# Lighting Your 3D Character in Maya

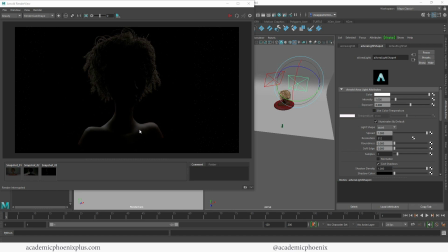[8:17]
And I might want to rotate it slightly upward just because it's starting to highlight her collarbone, which I think is okay, but I'm just trying to get a nice rim lighting.
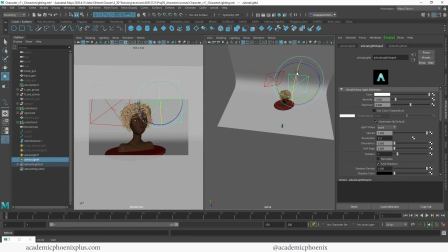[8:25]
So I'm going to rotate this upward. Maybe again, scoot it back. And let's see what we get from there.
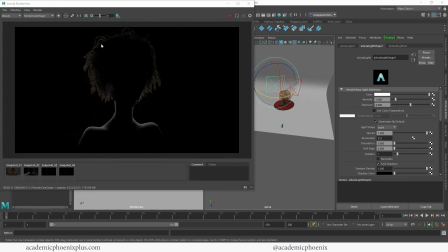[8:36]
All right, so now that the lights are behind the character, you can see that I'm getting some really nice rim lighting around the hair, around the neck and the shoulder, and it's really showing off the character silhouette, which is very important when we're trying to light our character. So let's see what happens when we bring everything back.
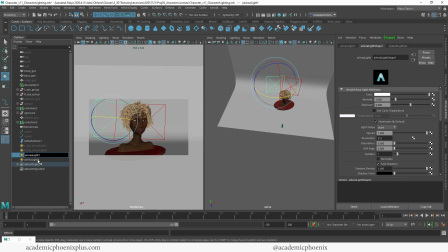[8:52]
But first, let's label everything. So this is the right character rim lighting, and this is going to, and the other side is going to be the left side, obviously. Let me do a Shift H on the hidden lights, so that brings back all the lights, and let's take a render on what it looks like all together.
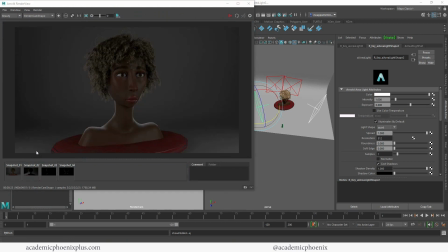[9:11]
So the scene is looking dark, but and I'm going to change the lighting a little bit in a second, but you can see that we're getting some nice soft shadows in the background, so the background doesn't stick out. The character is lit uniformly, and we also have this really nice rim light.
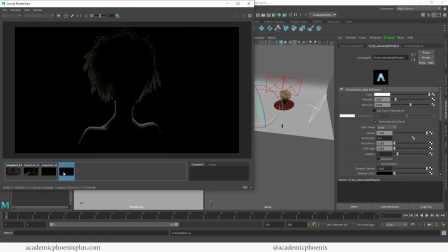[9:27]
So this is what it looked like before, and this is... Whoops, let me take a snapshot of this before I forget.
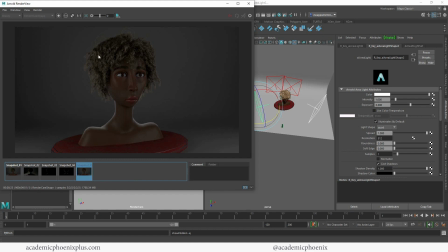[9:32]
And this is what it looked after. And you can see that it really helps enhance the character's not only silhouette, it helps make the character stand out. Okay, so now we're going to use some color theory to help push this scene a little bit further.
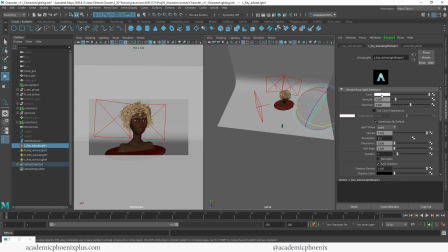[9:45]
So what I like to do is add a little bit of color to your lights. So for example, if I'm trying to make this character a little bit more warmer on the right side, then I would suggest that you make the other side slightly cooler by using blue.
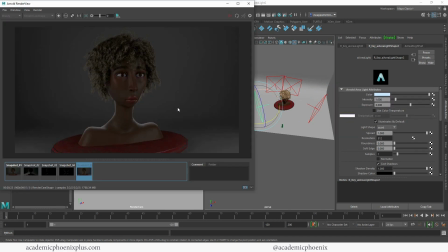[10:00]
Blue usually makes things look further away, and yellow makes things look closer. Or warmer colors make it look like it's closer, and blue makes it look further away. It's just the ways our eyes are trained because of the sky and also a blue haze from afar.
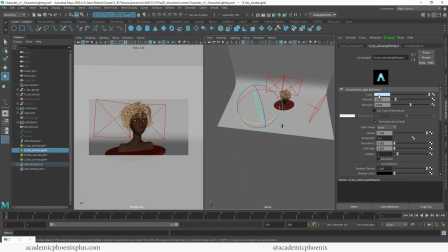[10:13]
So we interpret blue as being cooler and further away. So instead of using blue on the left side, the character is a little bit closer on the left side to the camera. So I'm actually going to do the opposite. I'm going to warm the left side and cool the right side.
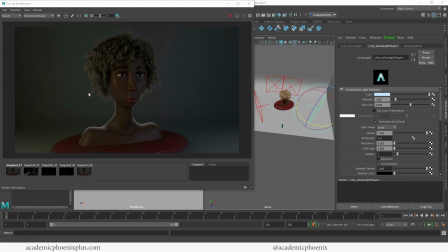[10:26]
And let's see what that looks like. All right, so you can see the difference between this one versus this one. It does make a difference. It gives it a lot more personality. It's a little bit still dark, so let's increase our intensity.
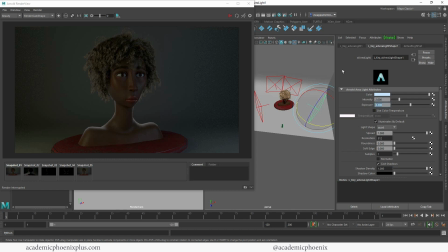[10:39]
So I'm going to increase the right side to, let's say, 2. And actually, I'm going to increase the intensity for both of them at 2. I do feel like the yellow is a little too yellow, so I may want to go for a little bit whiter yellow, maybe slightly orange.
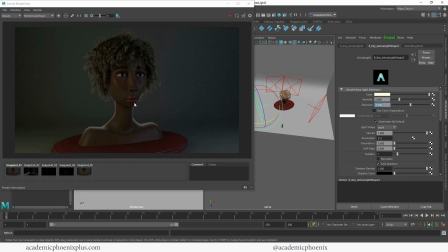[10:54]
Just a little bit, just to make it more interesting. Now, I also want the rim lighting to have some sort of color as well.
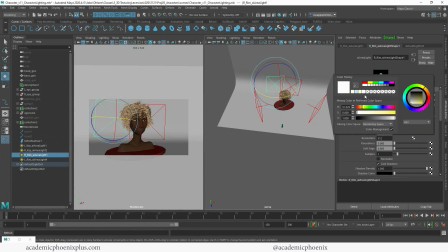[11:00]
So similar, the yellow, I'm going to go ahead and grab that yellow color, and I might increase that saturation of that yellow so that it can stand out on the rim lighting. And same thing with the blue. I'm going to grab the blue light, and I'm going to make it a little bit more blue.
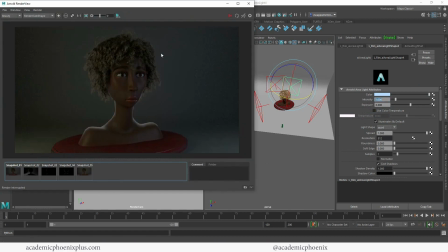[11:16]
I'm also going to increase the intensity. Well, before I make so many changes, let's see what this render is going to look like.
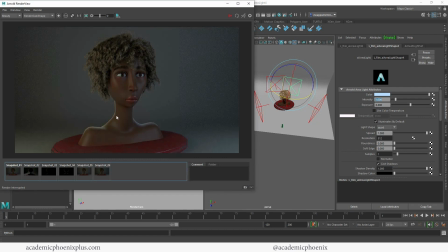[11:24]
Okay, so this is what it looked like before. This is what it looks like now. The yellow does stand out a little bit. I might want to reduce that saturation. Maybe I went a little too far to the yellow. Don't need it to stand out too much. But the blue I really like. I feel like the blue really works with what we have so far. Next is all about increasing the brightness.
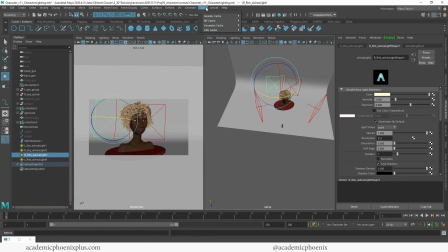[11:42]
Now I am going to add one more light. This is going to be, I'm going to let you guys guess. Which one do you think I'm going to use? If you said area light, that is correct. I'm going to be using another area light. And usually I use this one to kind of fill the top.
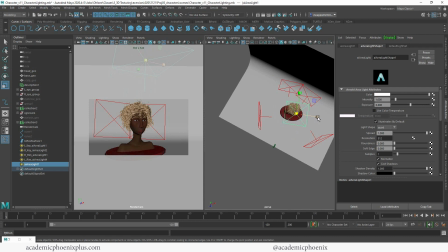[11:55]
So by using this, it's going to help kind of bring out any last lights that might be a little dark. I'm going to use this to kind of help bring out that light.
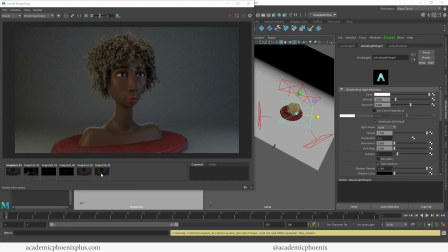[12:04]
Again, don't forget to turn off normalize, and let's see what that looks like. So you can see by adding that other light that suddenly we get a lot. Whoops, I didn't keep the other one. It's definitely a lot brighter, which I really like.
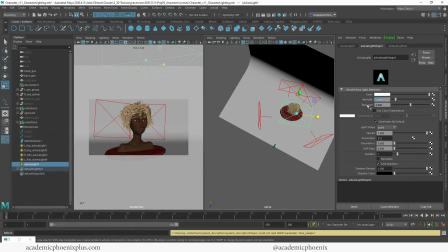[12:17]
I still feel all my other lights can be more intense, so let's go ahead and just crank up the values a little bit more. This one's going to be 2. I'm going to make this 3.